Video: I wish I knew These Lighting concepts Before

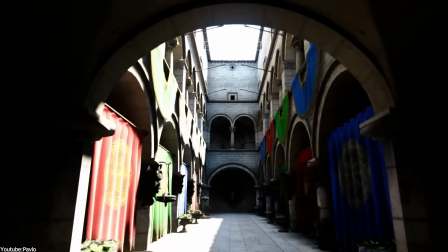0:00 If you are learning 3D, whether it be in archviz, VFX, animation, or game development,
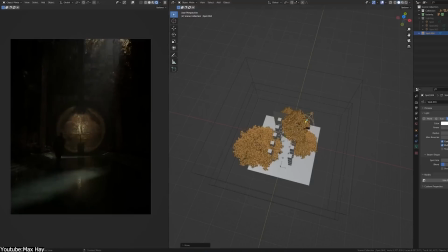0:05 at some point, you will have to learn and use lighting to render your projects. And trust me, this will make or break how your final project looks like.
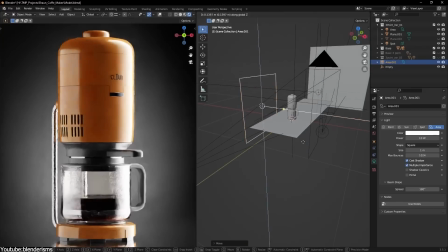0:14 So in today's video,
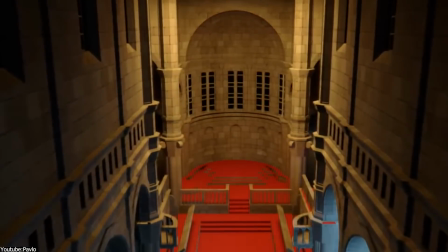0:15 I tried to collect a list of some of the most important lighting concepts that you will definitely use in your 3D workflow at some point. If you are new to 3D, knowing about these concepts is a very important introduction to lighting.
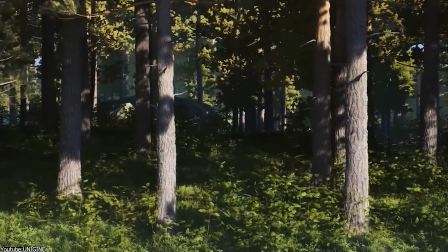0:29 But I think you will find this interesting even if you've been around the block. So without further ado, let's jump right in.
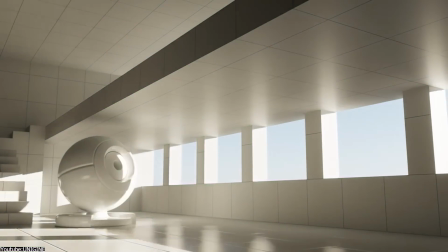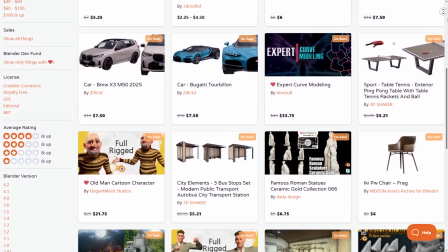0:41 Before we continue, I wanted to let you know guys that the blender market is having right now a huge summer sale with
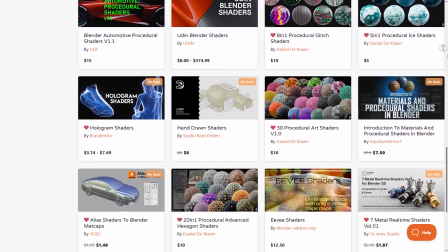0:48 25% discount on thousands of blender products from add-ons, courses,
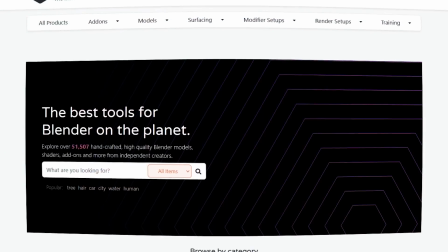0:53 shaders, you name it. Also, if you don't know where to start,
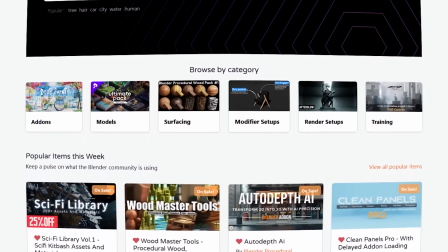0:57 I have in the description of this video a list of the best annals and courses that can take your projects to the next level.
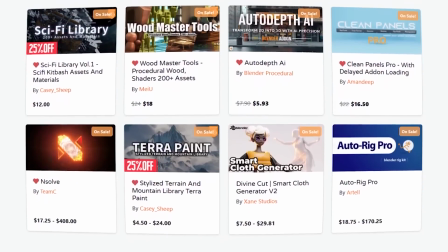1:05 So without further ado, let's jump right in.
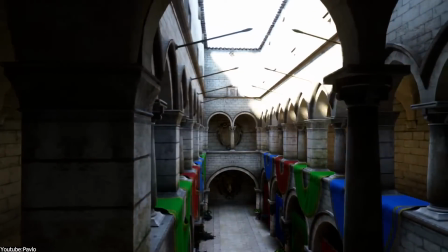1:08 Let's start with GI or Global Illumination, which is a technique that simulates how light bounces off surfaces and spreads through a scene.
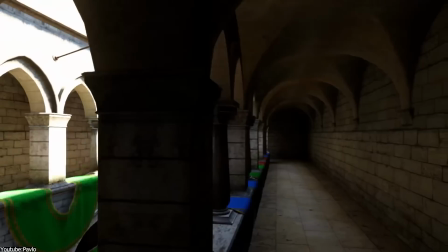1:16 And without it, it is very difficult to illuminate any scene.
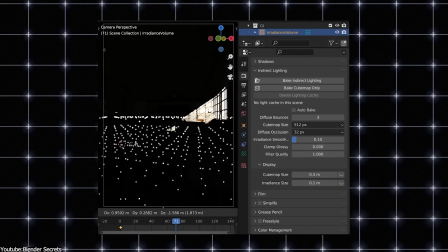1:20 So you will find this in any 3D software to help you bring your scene from darkness to light very quickly,
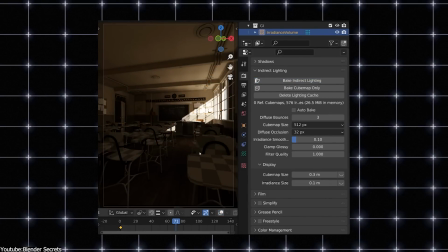1:26 creating a more realistic lighting with soft shadows and color bleeding. Now, please pay attention to this.
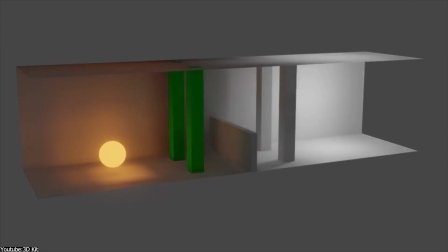1:31 Unlike direct lighting, which only accounts for light that travels in a straight line from the light source of the object,
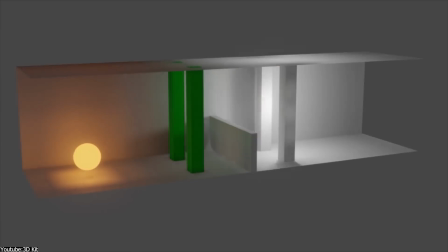1:38 global illumination considers the complex interplay of light as it reflects and scatters throughout the environment.
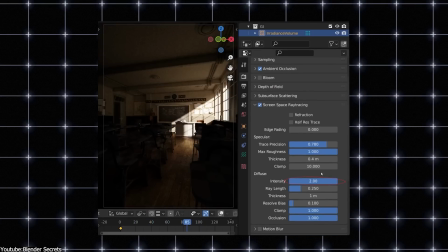1:45 And this is, I think, what makes it more important than any lighting or lighting technique that you can apply.
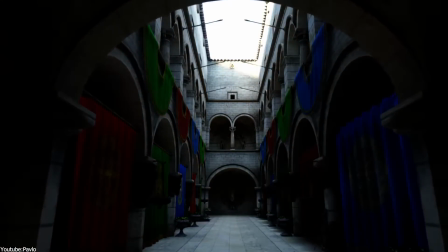1:50 I am saying this because the importance of this process is that it creates more realistic lighting effects as it mimics the way light behaves in the real world where
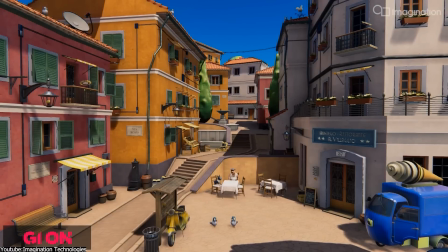1:59 surfaces like walls floors and objects contribute to the overall lighting by reflecting light onto the other surfaces and it does this a ridiculous number
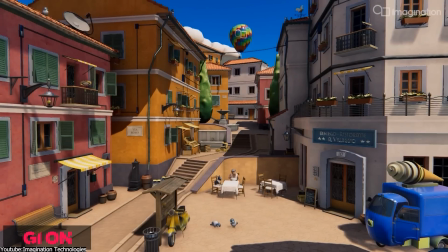2:08 of times like millions of times or even billions of times for example in
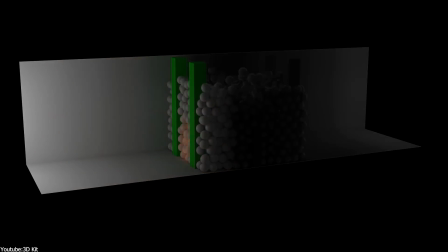2:13 an interior scene like a room or something light coming through a window not only
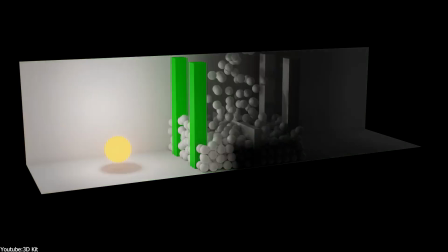2:17 brightens the object directly in its path like other light sources but also bounces of
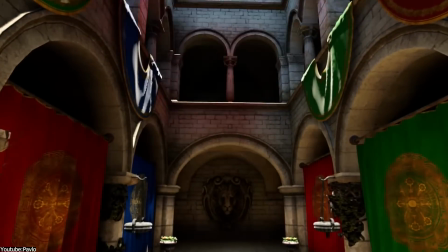2:22 walls floors and ceilings spreading light rays throughout the environment of
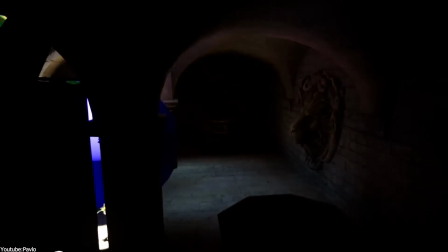2:27 the room the importance of gi is that it helps simulate the subtle light bounces
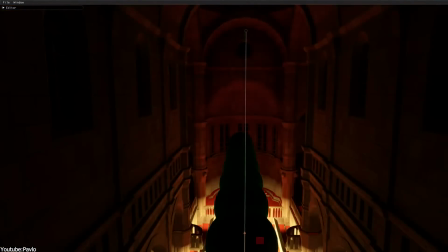2:31 creating soft shadows diffuse light and color bleeding where the color of the surface
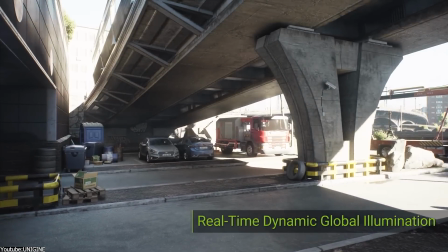2:36 can affect the color of the light bouncing onto other surfaces and
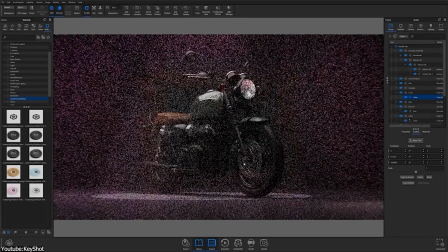2:42 even though gi is very important for the overall lighting of your scene the
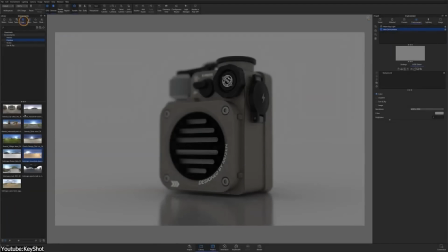2:46 nice lighting concept is even more important for realistic rendering and that is high dynamic range
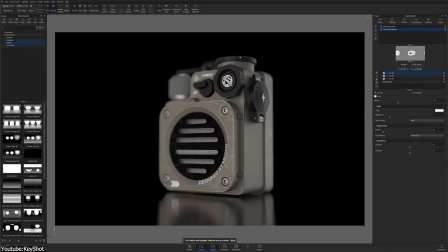2:51 imaging or the use of hdris using hdr images as light sources is
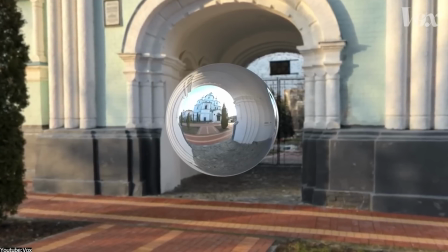2:56 often used to create realistic environments basically hdris are used to capture a wide
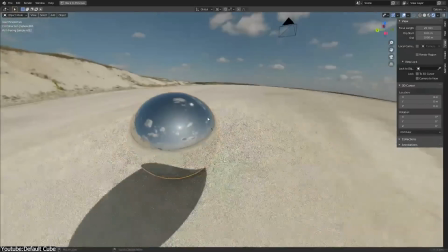3:02 range of light information including subtle variations in intensity and color and
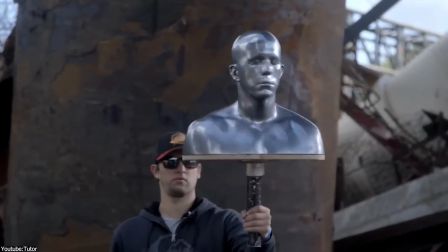3:07 to make cgi elements that match live action footage but what does that mean this technique is often used in photogrammetry and especially in visual
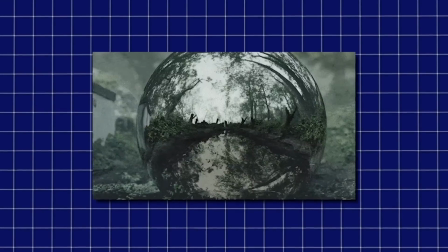3:15 effects for the most part and they do this to capture and represent a much wider range of light intensities compared to the standard imaging methods.
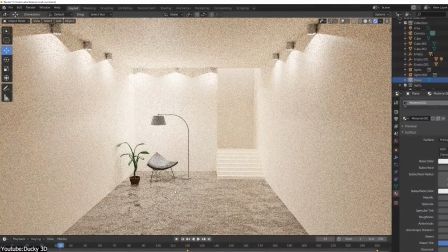3:24 You see, in traditional images, interestingly enough, they are known as low dynamic range.
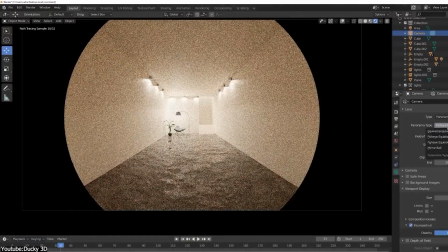3:29 They are known as low dynamic range images because they have a limited range of brightness levels.
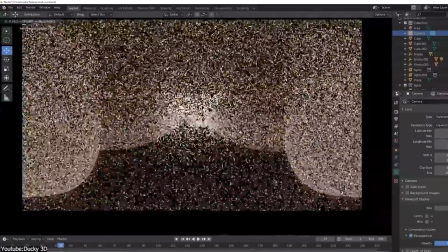3:35 SDR eyes, on the other hand, allow for the capture of the full spectrum of light, from the deepest shadows to the brightest lights.
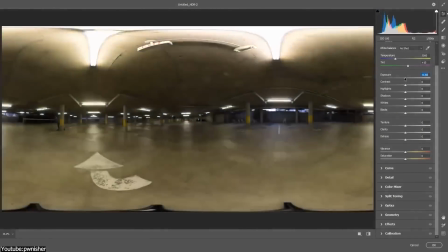3:42 That's why VFX artists love them, since they preserve all the subtle nuances of light and color that you can use in a scene.
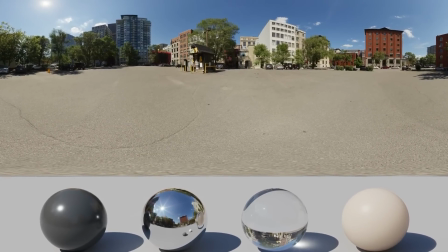3:49 And that later can be used to spill the realistic lighting onto 3D objects.
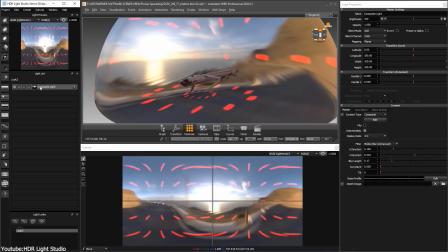3:54 So, in other words, an HDR image is used as a light source in a 3D scene,
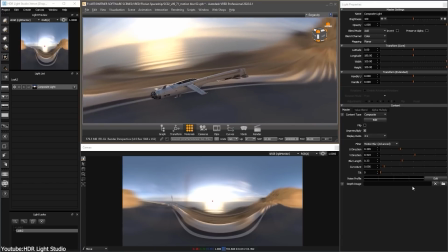3:59 and it allows for the simulation of natural lighting conditions with great accuracy.
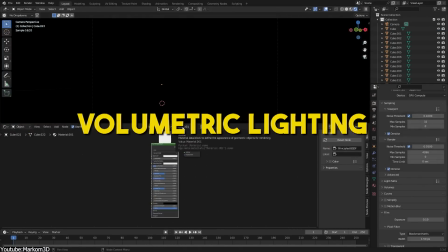4:05 But understanding the next lighting concept helps you adapt an immersion to your final render,
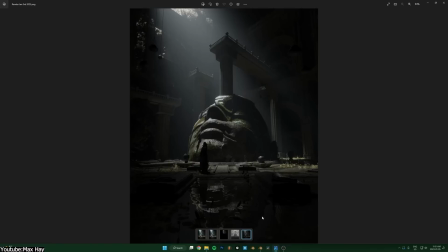4:10 especially for game dev, animation, and VFX projects. and that is volumetric lighting.
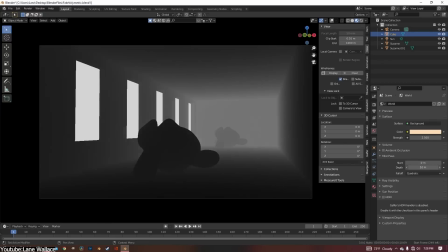4:16 Basically, volumetric lighting is a technique that simulates the way light interacts and moves through particles in the air,
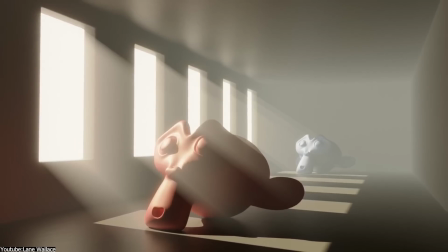4:23 creating visible and sometimes not so visible beams or shacks of light as it passes through mediums like dust,
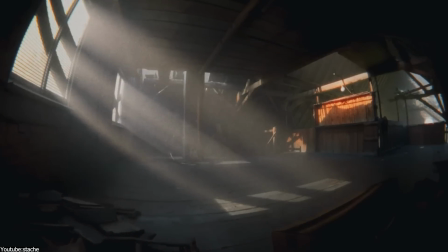4:30 mist, fog, or smoke. This effect is often seen in nature, such as sunlight filtering through the forest or beams of light streaming through a dusty window.
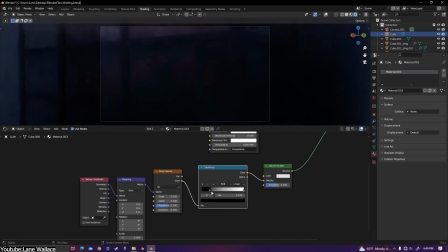4:39 And replicating this in your project is possible and doing so is crucial for adding realism, depth and atmosphere to a scene.
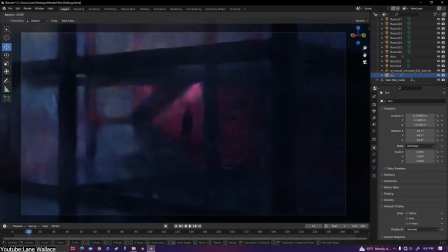4:47 For example, in a scene set in a poorly lit and misty forest,
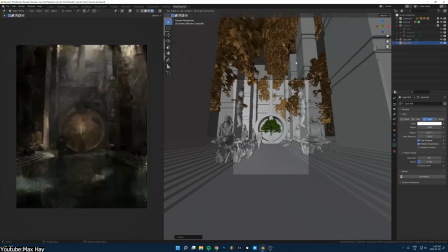4:50 volumetric lighting can create eerie beams of light that cut through the fog which I think can lead to something beautiful.
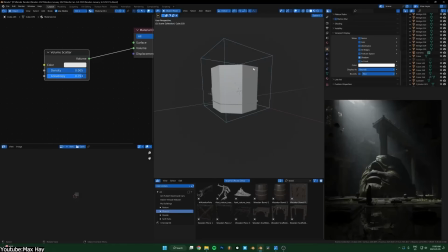4:56 And I would say we don't usually notice these things unless you know about them but once you understand them, it will make more sense.
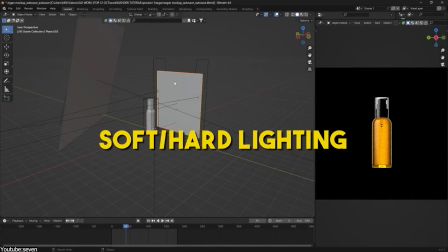5:03 The next lighting concept is divided into two things which helps you add to renders a creative touch to convey a desired result,
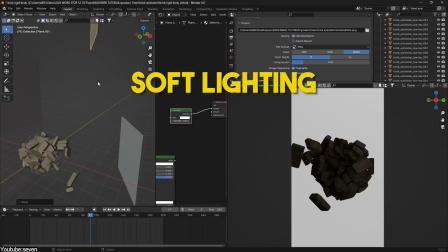5:11 and that is soft and hard lighting.
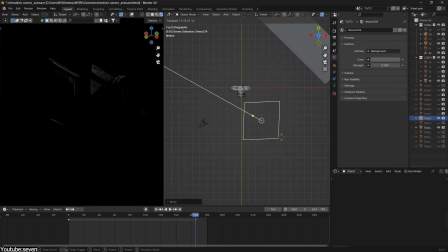5:14 In 3D, soft and hard lighting are two fundamental concepts that significantly influence the mood, tone, and realism of your scenes.
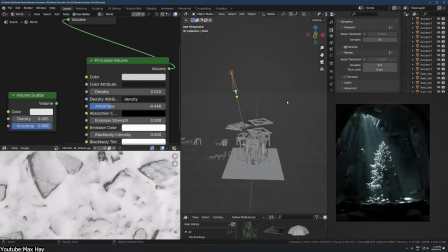5:23 To differentiate between the two, soft lighting is characterized by a gentle, diffused light that creates minimal shadows and smooth transitions between light and dark areas.
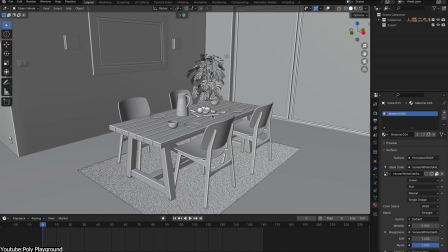5:33 And the best example of this is daylight coming from a window. And this type of lighting is typically produced by a large light source relative to the subject,
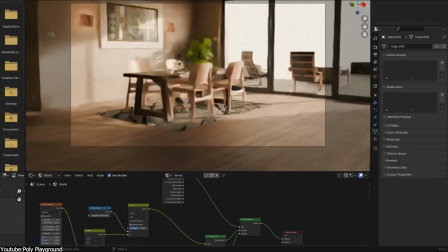5:42 such as light coming from a sky directly as we shed or light bounced off a large reflector.
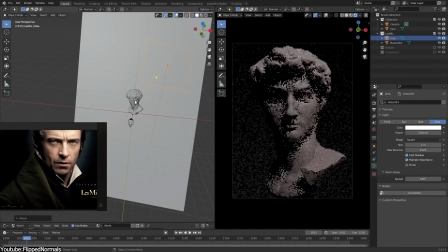5:47 Hard lighting, on the other hand, is defined by its sharp, well-defined shadows and high contracts between light and dark areas.
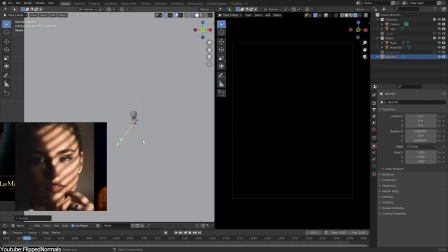5:54 And this type of lighting is produced by small, direct light sources relative to the object, such as a spotlight or direct sunlight.
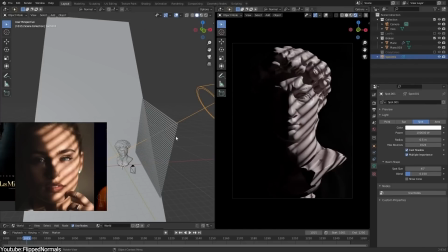6:02 Hard lighting, on the other hand, can also be used to convey a sense of unease and danger, which is often employed in action scenes or sequences.
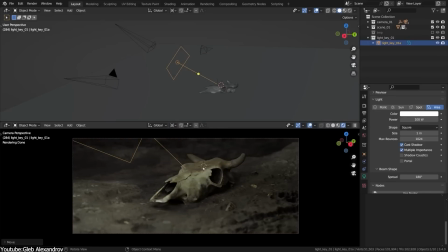6:11 In addition, they can be used also in night scenes or high contrast environment.
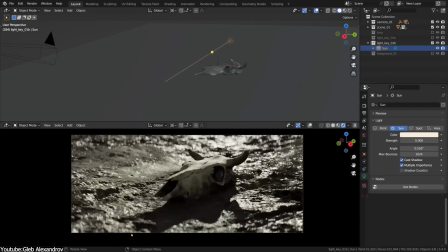6:16 But one type of lighting technique that helps you fake environments using light and shadows is using gobos.
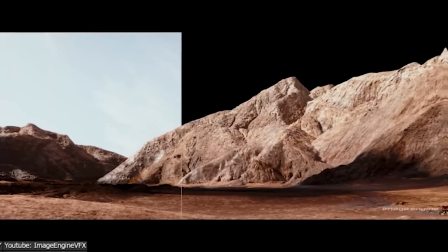6:21 So what are these? Gobos, short for go-betweens or go-between objects,
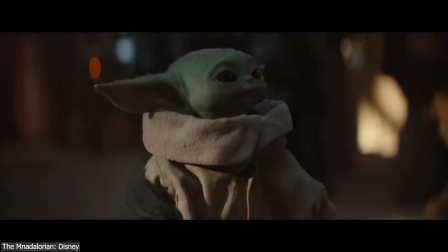6:27 are planes which are used in lighting to shape or control the projection of light by blocking or redirecting portions of it.
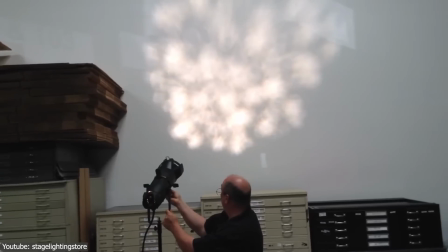6:35 Typically, a gobo is kind of a plane, plate, or texture that is placed right in front of the light source to cast specific patterns,
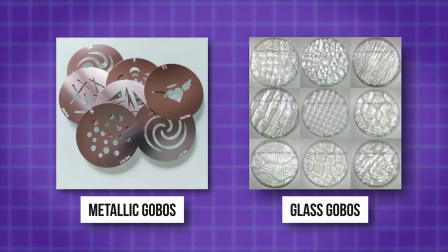6:43 shape, or textures onto a surface within a scene.
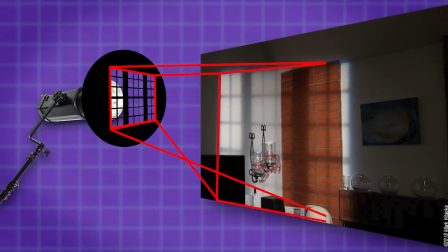6:47 And these patterns can range from simple geometric shapes to complex designs such as foliage, window panes, trees, or abstract textures.
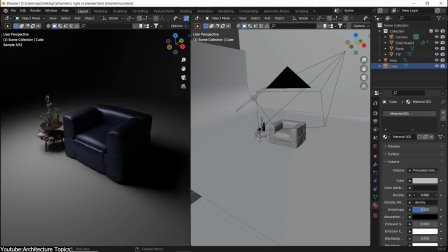6:56 In the context of lighting, especially in ArcVis, the effects or 3D animation, gobos are crucial for several reasons.
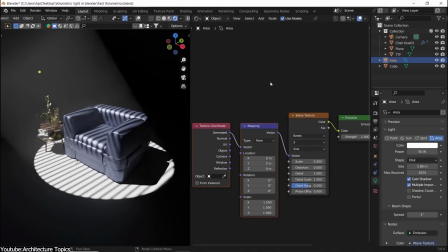7:03 First, they add visual interest in depth to the scene by breaking up the light and creating intricate shadow patterns.
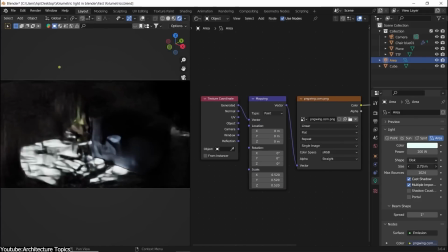7:09 This can transform a flat and uniform lighting setups into something more dynamic and texture.
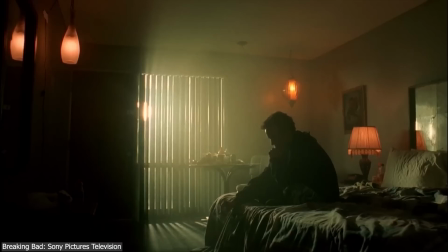7:15 And for instance, in a scene where a character is inside a room,
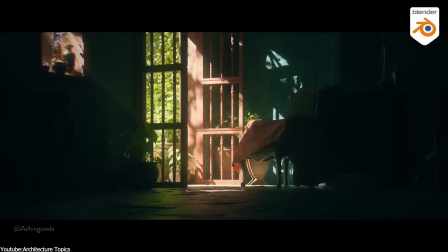7:18 a gobo might be used to mimic the effect of sunlight streaming through the window with blinds casting realistic shadows on the walls and the floor.
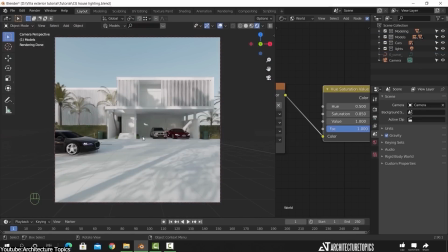7:27 As you can see, this does not only add realism, but also helps you convey the time of the day,
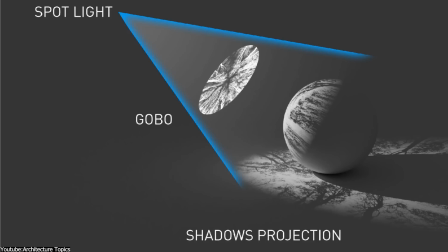7:32 mood, and setting without the need for complex modeling or additional light sources, which is great,
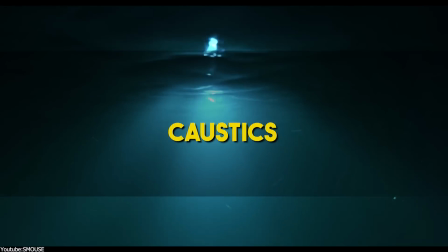7:37 to be honest. We also have caustics, which in 3D fields refer to complex light panners,
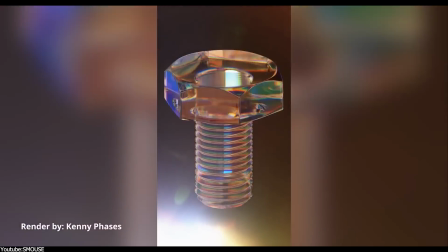7:44 which are formed when light rays are refracted, reflected, or focused through a transparent or a reflective surface.
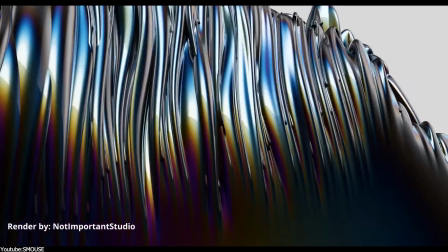7:51 These panners are often seen as bright, intricate shapes, or lines or surfaces where light has been concentrated,
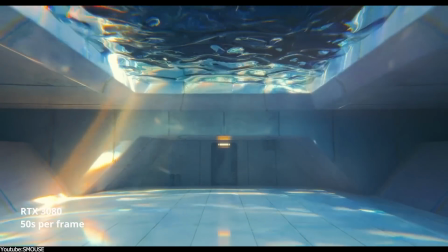7:57 such as the shimmering patterns at the bottom of the swimming pool, the concentrated light spots under the glass of water,
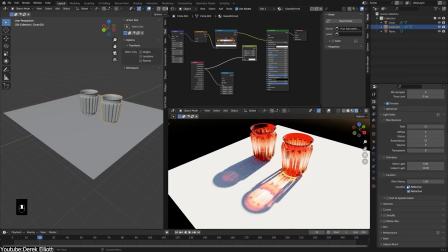8:03 or the focused light beams created by a crystal or a gem.